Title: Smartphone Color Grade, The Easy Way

There are some things that you need to do before you even get onto the edit suite, let alone the grade.
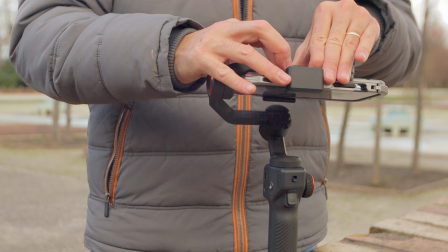0:04 And those are having the footage stabilized and making sure that you use ND filters so that you stick to the 180-degree rule in terms of shutter speed, because that's going to make a big difference on the overall quality of your raw footage, and then you will improve it in the grade. But if you start with footage that is well exposed and stable, you've gone a long way already. I'm going to be using DaVinci Resolve Studio, but everything that I'm going to show you works with whatever platform out there. I recommend that you use DaVinci Resolve because you can download it for free and only upgrade to the studio version if you need to.
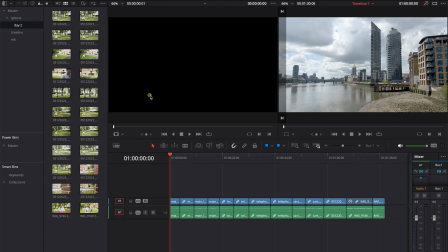0:36 So here we are in DaVinci Resolve, and I have a timeline with some clips. 2 clips of each. One that was shot on auto and no filters, and the same clip that has been shot with an ND filter.
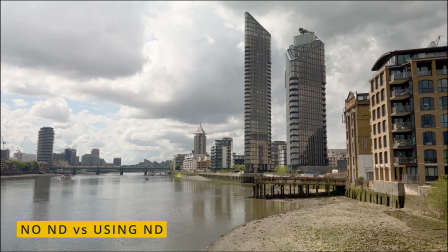0:49 And just by simply adding an ND filter, it helps to reduce some of that sharpness that smartphones apply automatically to the footage, because this is the one thing that you're gonna have to be fighting against.
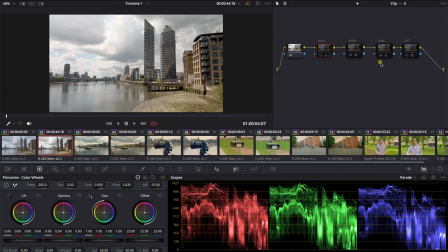1:00 Now, there are some basics that you need to know before we go into grading the footage.
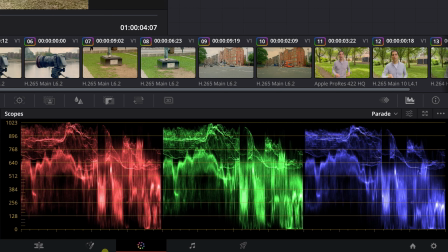1:05 Your highlights should never go over 1023, and your shadows or blacks should never go below 0.
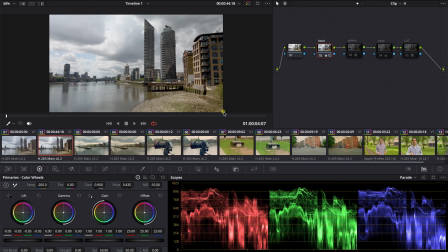1:12 That doesn't mean that you cannot go over 1023 or below 0.
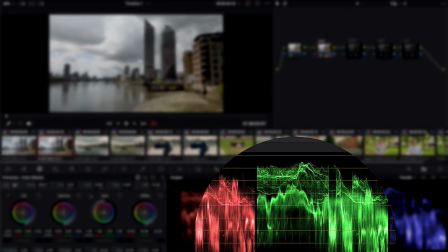1:16 As you can clearly see, I have gone in one part of my note tree below 0.
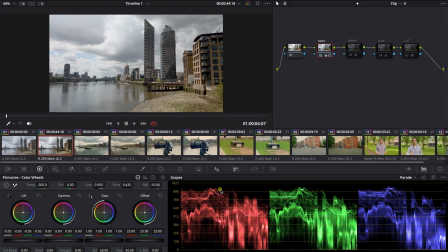1:22 But you need to understand why you do that, because this is a creative decision. So for instance, look what happens if I take the brights above 1023.
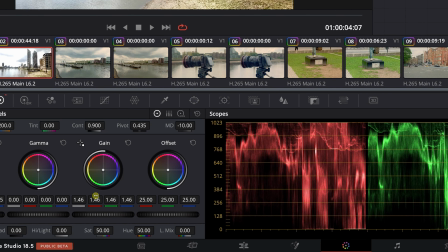1:31 So if I go over 1023, you see, that's clipping. There is no information there.
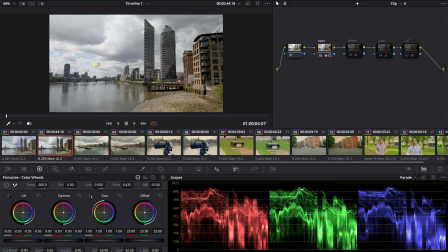1:36 All the clouds are gone and it's just white in the sky. Look at the difference when I keep it under 1023. If I push it, there is always information there. So this is really important so that you can understand the basics of color grading. There are many different ways to go about grading your footage, and there is not one formula that is the one perfect formula and everything else is not valid. We all work in different ways. You just have to find something that works for you.
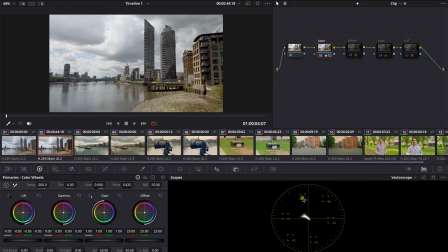2:03 And on the vector scope, you always want to try to make sure that the colors don't leave these boxes.
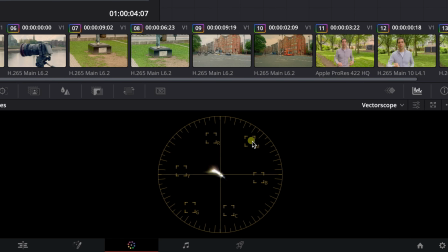2:08 Depending on the saturation, the colors might go up to here, there, but you want to make sure that the colors don't leave sort of a circle here.
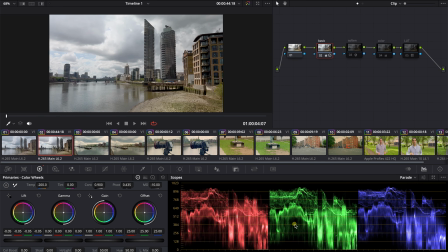2:16 The default view that I always have is the parade, and this is my note tree.
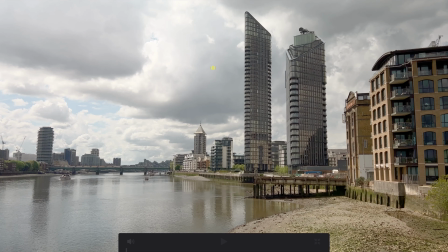2:19 So I go from a footage that looks like this to something that looks like this.
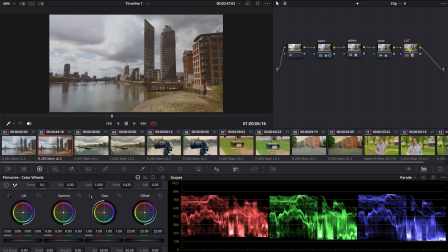2:26 But I'm gonna show you the walkthrough because you can change the final look depending on what you want.
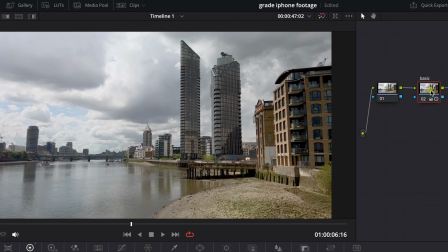2:31 So first things that I always do is I always do a basic pass. So I've gone from this to this, and all I did was crush the blacks a little bit,
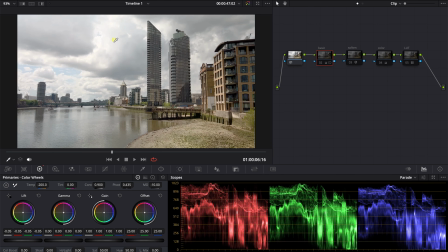2:40 as you can clearly see, reduce the overall brightness so that I can see a bit more information there,
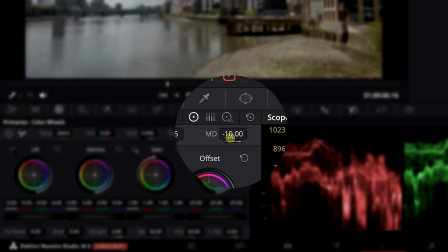2:45 and I've given it a
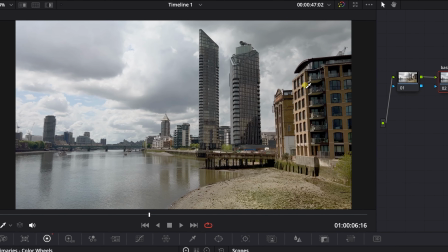2:48 -10 here on the mids because the iPhone footage and pretty much any smartphone footage is well over sharpened.
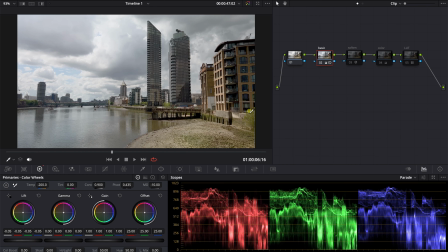2:57 So to me, it's a little bit off-putting. So I try to reduce that a little bit, and I reduce the warmness a little bit so that it's a little bit more neutral.
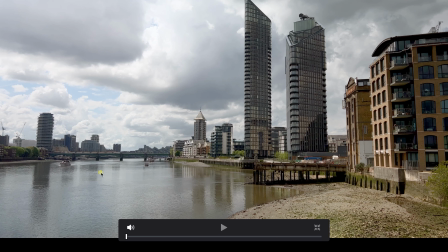3:06 To me, a smartphone footage is way too contrasty, so I always reduce it to 0.9.
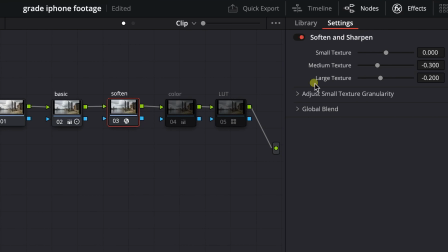3:13 After that, I've given it an effect, soften and sharpen, just to reduce that sharpness a little bit, and I've reduced the settings.
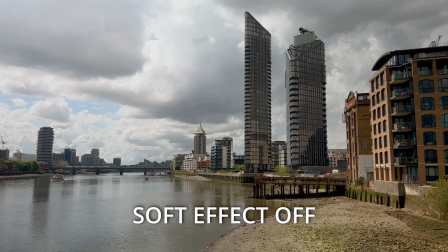3:21 This is, again, you can clearly see, it's just a tiny bit.
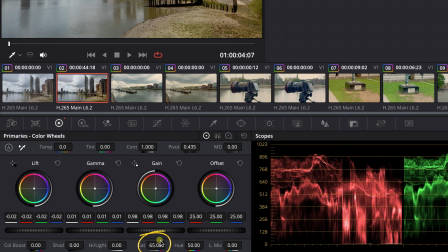3:25 Now, the next thing that I have is I add some color, and all I do here is introduce a little bit of color,
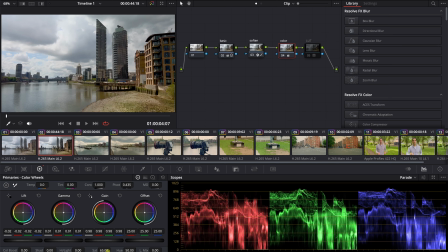3:32 so that I keep it as 65, just to warm it up a little bit more, give it a little bit more color.
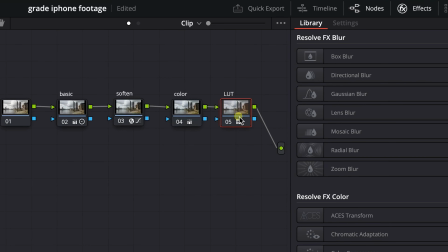3:37 And that to me looks good. What I like to do is I usually like to do a lookup table, and I have my own set of LUTs for smartphones,
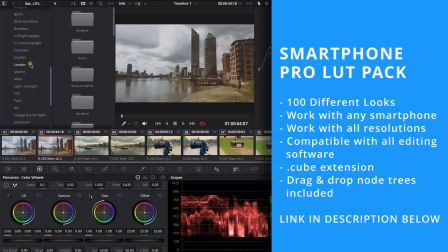3:45 which I'll be leaving a link below if you're interested.
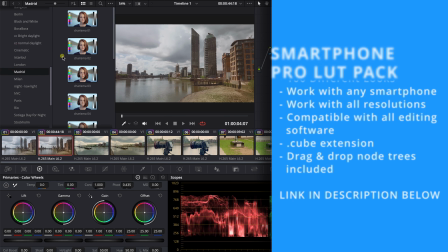3:49 And this is as simple as drag and drop based on the look that you want.
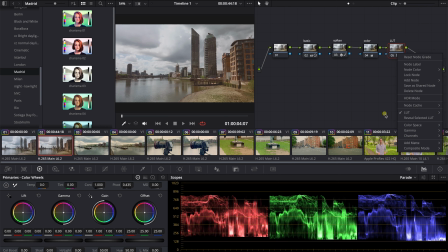3:54 So I had chosen that one, but I could easily choose a different one.
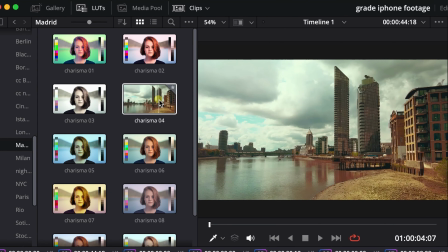3:59 If I reset the node, let's say that we're going through this and we decided that we like this one.
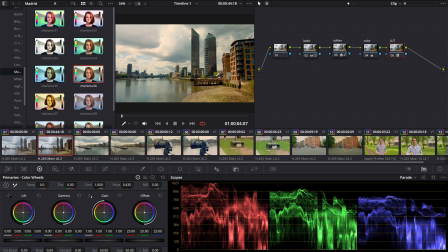4:07 I just drag it there.
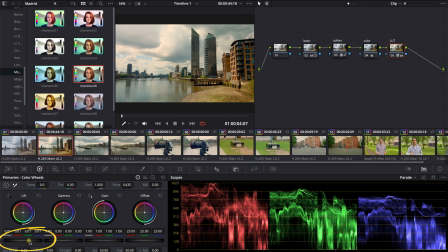4:09 So that's the look. You can go from this to this, and then obviously you can decide whether you want your shadows to be above 0 or not.
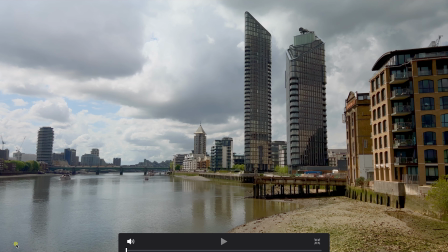4:16 That's then a creative decision. So you can go from something like that to like that.
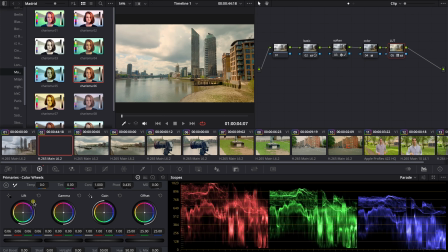4:20 So again, that's now the lookup table is a creative choice, but that is beginning to look much better than this.
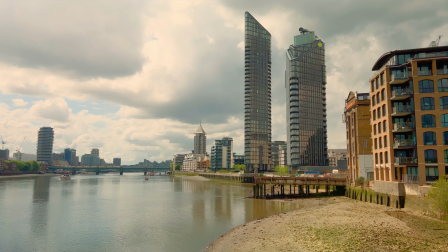4:31 In my opinion, that looks really nice.
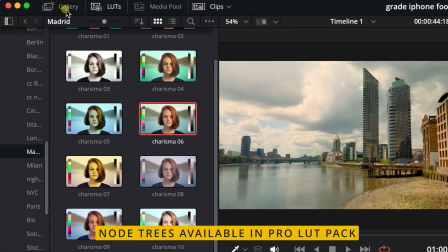4:33 I've saved this tree with all the settings on my gallery so that I can easily adjust access it here.
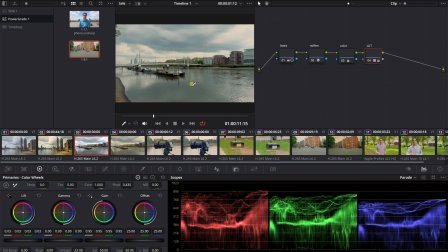4:40 If I have something new, I can just drag this and I have everything there.
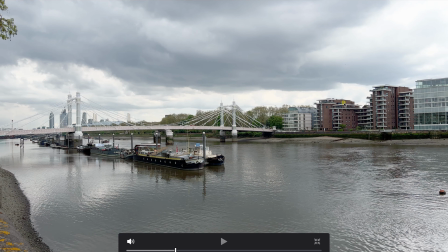4:45 So this is what it was before and this is after.
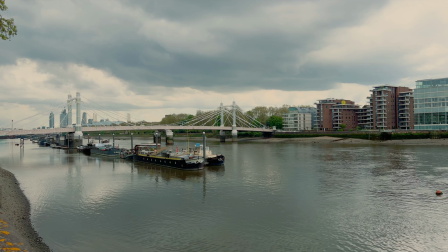4:50 And to me, that looks much better than this. Look at the difference.
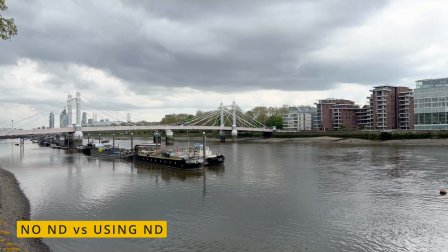4:55 This is footage shot with no filters And this is footage that was shot with an ND filter.
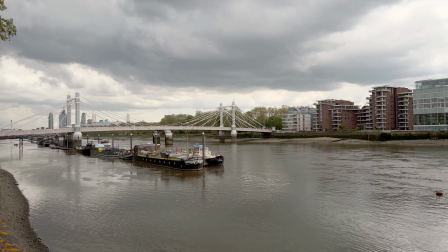5:01 And you can clearly see that it's a lot less sharp and it's a lot more gentle to the eye.
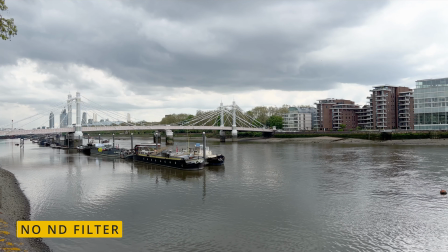5:07 Look at the bridge and the water. It's very neat and it's almost like too aggressive on the eye.
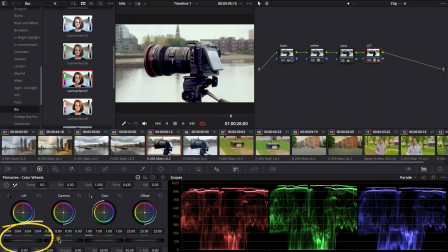5:12 Whereas if you use an ND filter, it's all much more subtle. Because what you can do then is you come here, you drag my preset, and look at that. That looks amazing. You've gone from something like this to something like that. And again, this is something that you may not like. You might decide, well, I don't want this look.
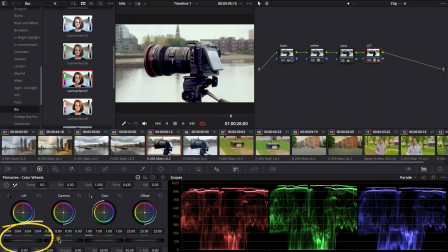5:31 I want something different. Let's go for Milan. That look. There you go. So that's a different look. And you just got it there. I'm staying within 1023 and 0. Another one, this is footage shot with an ND filter. And this is with no ND filter.
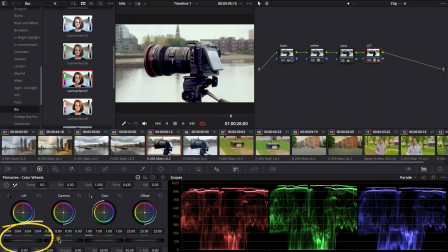5:49 And you can clearly see how much sharper the edges are. The ND kind of softens a little bit the edges and it makes it much more pleasant. And again, back to what I did earlier, I just drag and look at that.
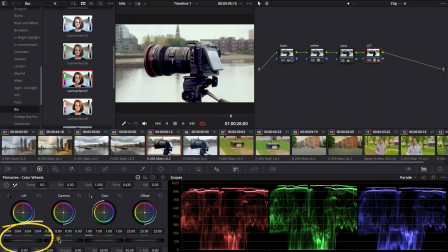6:01 That looks really nice. You can decide, well, I don't like this LUT and do something that is maybe a little bit more different look. You know, this is what I said to you that you need to be mindful of. You see, I've added this LUT and obviously maybe this is the look that you're going for,
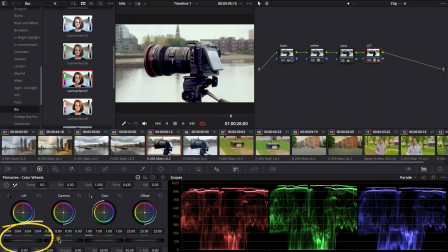6:17 but you see this area, the blacks have gone well below 0. So ideally you would want to bring this up.
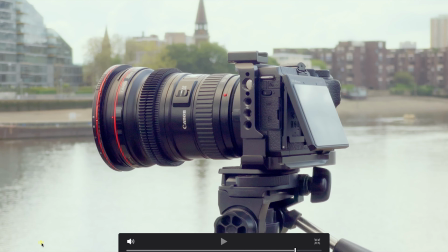6:25 Look how much below 0 they went, okay? Now this might not be a look that you're going for, and obviously maybe you want something like that.
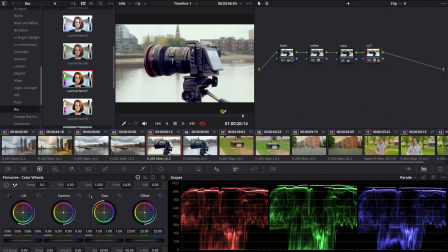6:34 But the thing is, if you know the rules, you then can break them easily and decide whether that's okay with you or not. And this is the beauty of LUTs, that you can have all these looks at your disposal and you just drag and drop them and you can change dramatically how a shot looks and feel. Otherwise, you might spend 5 or 10 minutes dialing in all these different settings until you arrive to a look that you're happy with. And this is something that you can easily do with a LUT. You simply just drag and drop and you save yourself a lot of time.
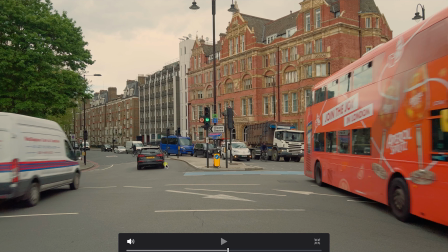7:02 This was shot with an ND and you can clearly see that if I was to show you the footage
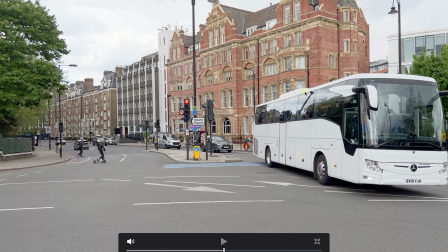7:08 from an iPhone with no ND, look how much sharper everything looks. It's almost upsetting to the eye.
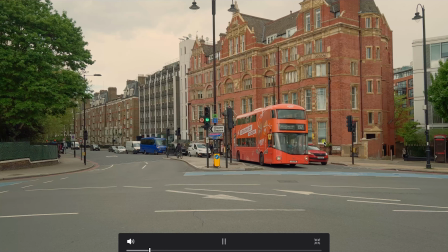7:15 Whereas the footage that is with an ND is much more gentle and pleasant to look at.
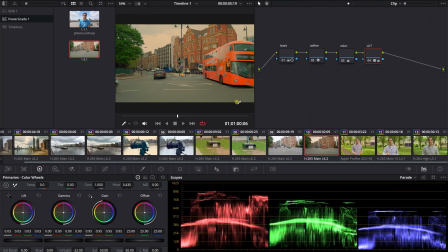7:20 And all I need to do now is come to the gallery, drag my node, and bingo, that's looking very good.
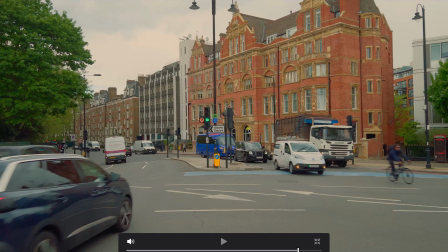7:27 You might say, well, that's a bit too colorful on the lookup table.
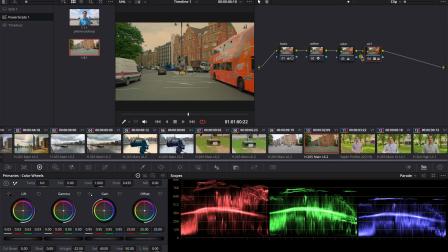7:32 You may not even need the lookup table. Maybe you say, well, I want it to be a little bit brighter.
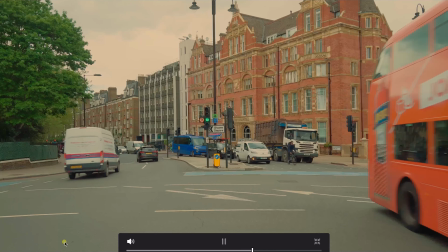7:39 We can raise the mids a little bit more, you know. But you can clearly see, look at the brickwork.
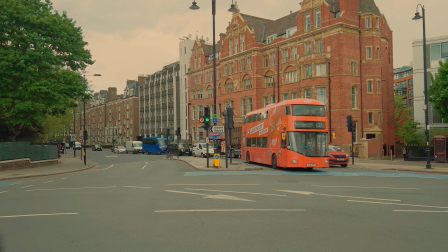7:44 Compare the brickwork. I'm gonna switch it on and off, okay? That's off, that's on, that's off, that's on.
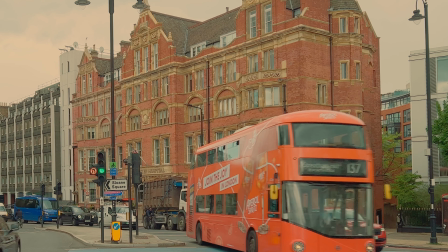7:52 I just took a little bit of the sharpness. We haven't lost detail.
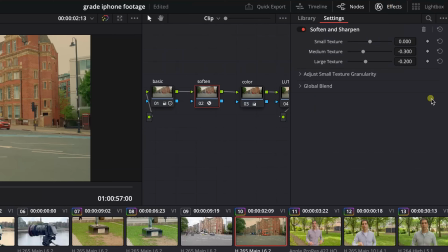7:58 I just took that edge because it's so annoying. And it's just very subtle, minus 0.3, minus 0.2.
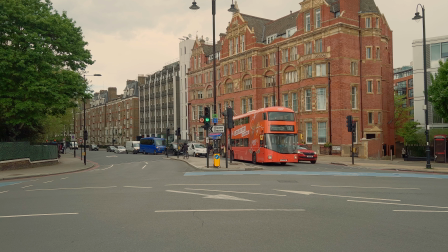8:05 We've gone from something that was like this to something like this. Now I shoot with Canon cameras and lenses.